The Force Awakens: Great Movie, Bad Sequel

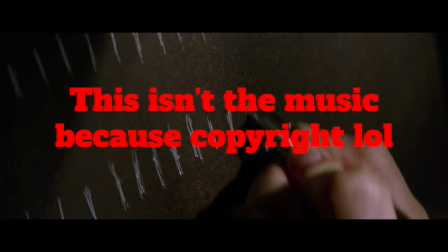[4:09]
The music during this montage is also incredibly unique for a Star Wars film, and it makes this scene all the more memorable.
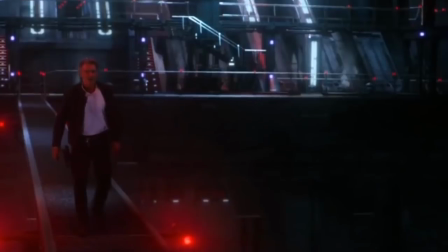[4:15]
The other great quiet moment in the film is, eh, spoilers I guess, Han Solo's death scene.
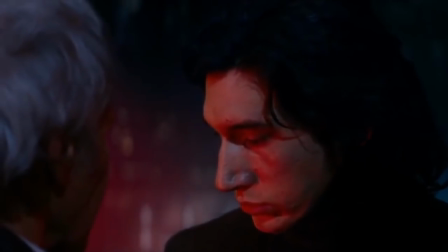[4:21]
It's tense and well acted, yes, but my favorite part about this scene is how you understand Kylo Ren's internal struggle without him having to say anything.
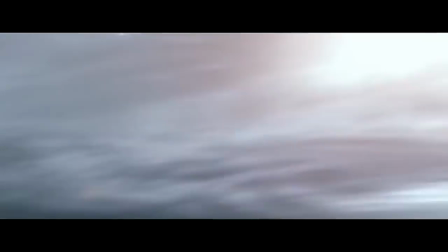[4:29]
The scene itself tells you everything you need to know. It's been established that once the sun is completely drained from the planet, the super weapon will be fully charged.
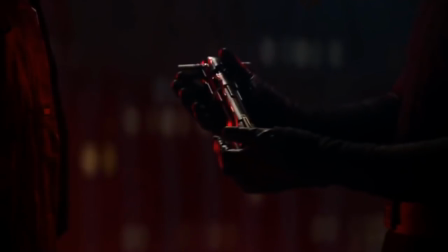[4:36]
During Han and Kylo's interaction, it looks like Kylo might actually feel remorseful and return to the light side. Now, look, we all knew that wasn't gonna happen, and we all knew Han was gonna die as soon as he stepped on that bridge.
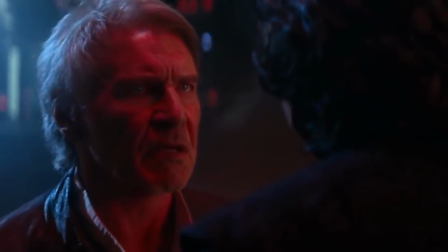[4:47]
But the key here is that the movie made us believe, even for a split second, that Kylo might actually have been moved by his father's words.
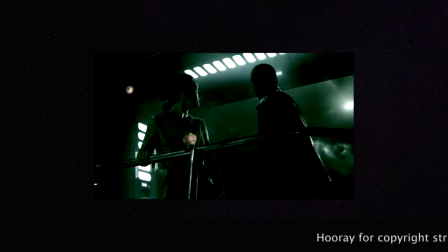[4:55]
In fact, he probably was. But then, the sun goes down. We, the audience, know what that signifies.
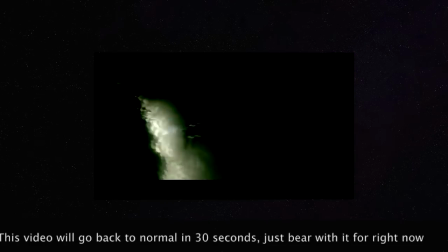[5:02]
The weapon is fully charged. Kylo realizes that too, and all of a sudden he hesitates to relinquish his lightsaber. the temptation of power of the dark side is too strong for him.
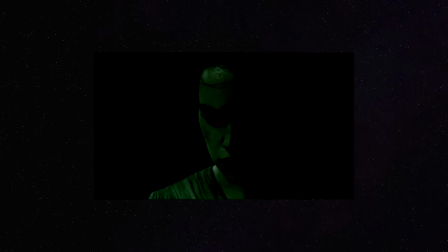[5:14]
The tension in this scene is cranked up when suddenly... The subtlety in the storytelling here is phenomenal, and it makes for one of the greatest scenes in the entire Star Wars saga.
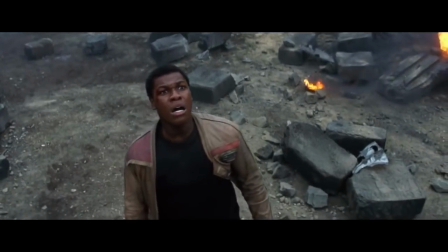[5:29]
And lastly, I want to briefly touch on pacing, something the majority of Star Wars films, let's be honest, tend to have a problem with.
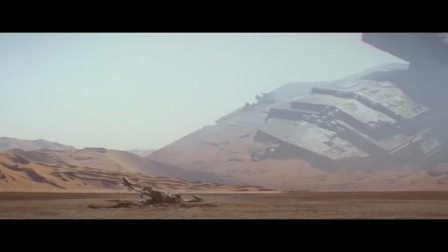[5:37]
Let's compare the pacing of The Force Awakens to that of... Nah, that's way too easy.
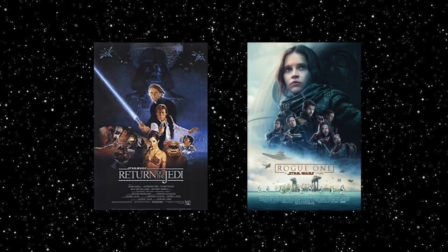[5:41]
No, let's do Return of the Jedi and Rogue One. I love Return of the Jedi.
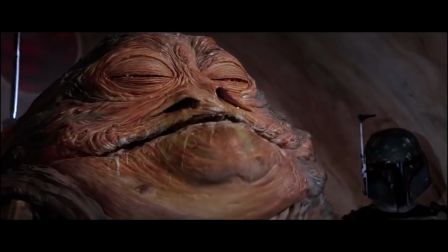[5:46]
In fact, I even prefer it over The Force Awakens, and kinda sorta a new hope as well.
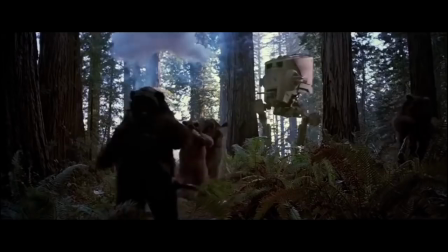[5:51]
It just has so many great things going for it, but it has a ton of obvious problems too.
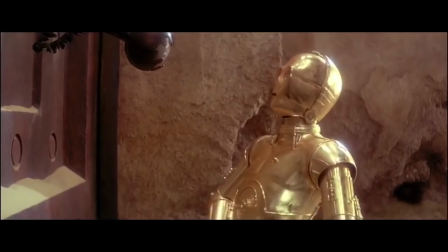[5:56]
Most obvious of which being the pacing. The movie drags at almost every opportunity.
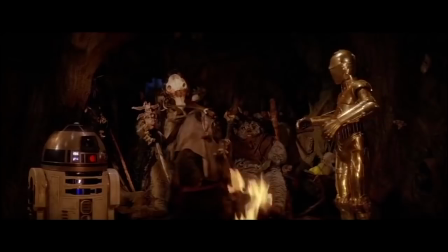[6:01]
The Jabba's palace stuff drags, the Ewok village stuff drags, Yoda's death drags,
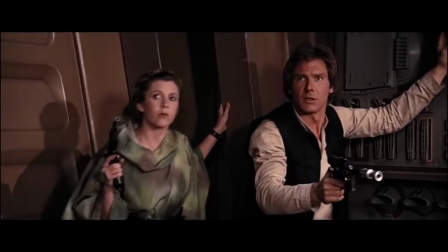[6:06]
and that dumbass battle with the Ewoks and the Empire goes on forever, and distracts from two of the best sequences in Star Wars history.
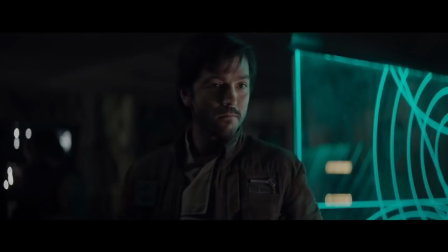[6:12]
I could simply say Rogue One has the opposite problem and leave it at that, but in all honesty, this movie is both a rusher and a dragger.
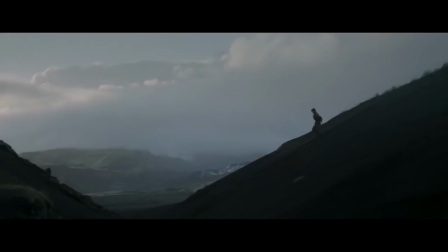[6:20]
It rushes through anything related to Jyn Erso's or, frankly, any character's backstory. It rushes through a ton of planets at the beginning of the movie, making it hard to remember any of them.
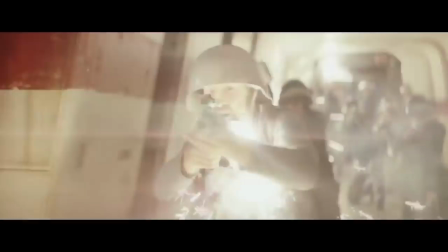[6:29]
And as much as we all love that Vader scene, its aftermath is rushed like hell. The movie ends less than a minute after this intense moment.
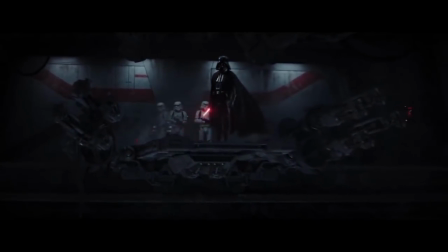[6:36]
It's like going 80 miles per hour only to suddenly slam on the brakes. It's not exactly the smoothest ride.
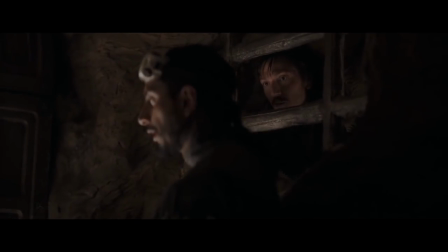[6:42]
At the same time, this movie, at least to me, kind of drags on both Jedha and Eidu.
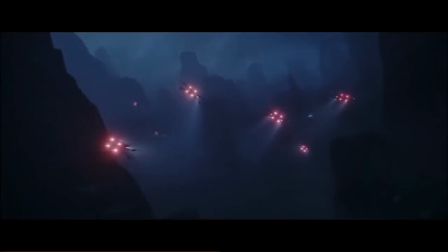[6:47]
I feel like either the time spent on these planets should have been shorter, or the main characters should have been more interesting, but whatever, that's a story for another day.
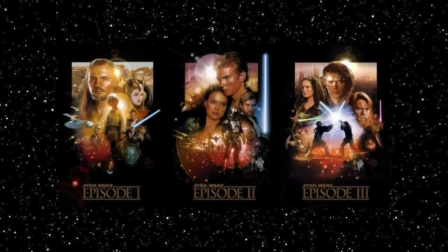[6:54]
So yeah, these movies both have serious pacing issues, and if I wanted to waste your time talking about the pacing in these movies, I could, but really, what's the point?
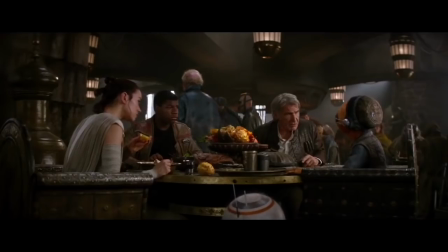[7:02]
Meanwhile, taking a look at The Force Awakens, it really doesn't have any pacing problems at all, in my opinion.
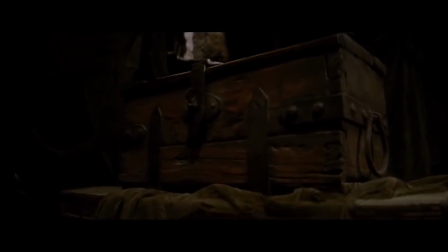[7:08]
Every scene is as long as it needs to be. Nothing really feels rushed, and nothing feels dragged out.
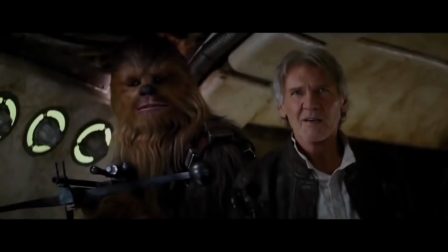[7:13]
The movie knows exactly when to introduce new characters, when to bring back the old, when to have action, when to have comedy.
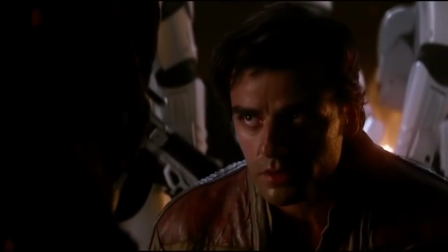[7:20]
Eh, for the most part.
So who talks first? You talk first? I talk first?
Comedy goals!
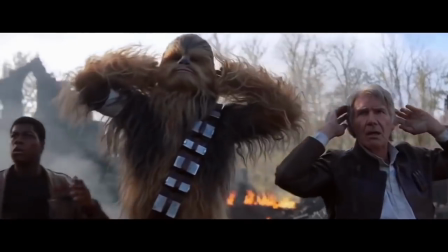[7:25]
In general, this movie knows exactly what it wants to be. A loving tribute to the original trilogy that seeks to inspire a new generation of fans.
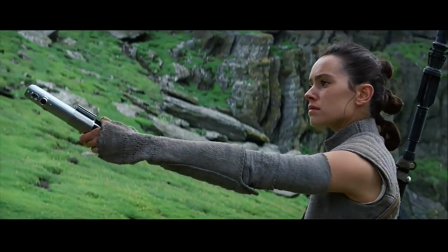[7:33]
I absolutely adore this movie. It's the kind of blockbuster that is so rare in Hollywood these days.
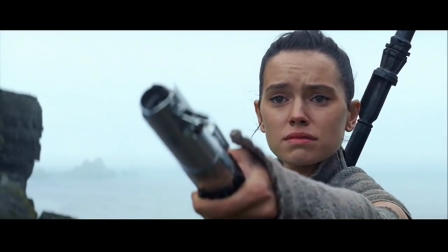[7:39]
A film that feels like one person's singular vision. And that person is George Lucas.
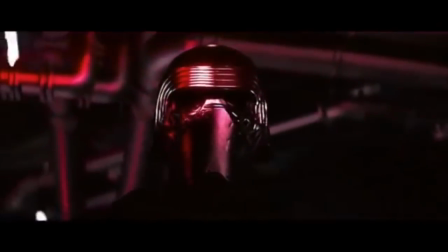[7:45]
Alright, let's talk about the story now. Yes, it's a beat-for-beat remake of A New Hope. Not a shot-for-shot remake.
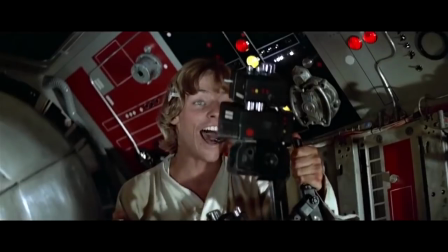[7:51]
I'm very tired of people saying that. That implies that they literally film the exact same scenes as A New Hope and play them in the same order, which isn't true.
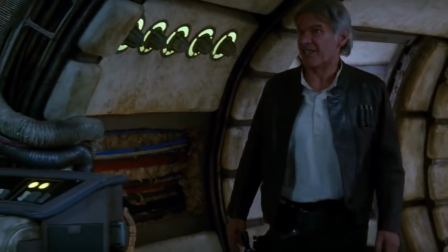[7:59]
It's a beat-for-beat remake, taking the same story bits and shuffling them around into something different.
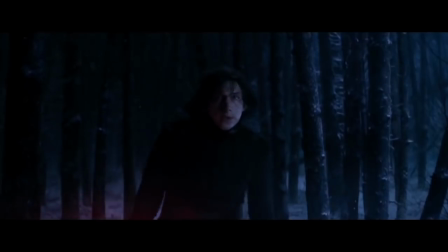[8:04]
I'm gonna be honest, if we're talking about this movie as its own individual movie, I really don't mind that it's so similar to A New Hope.
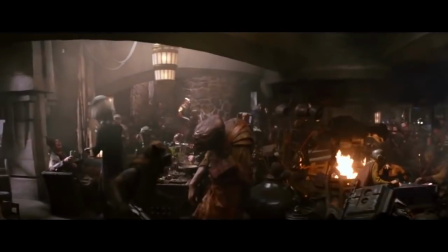[8:11]
I thought it was pretty cool to see a modern director's take on a classic story we all know so well. It felt magical even, almost like poetry, sort of.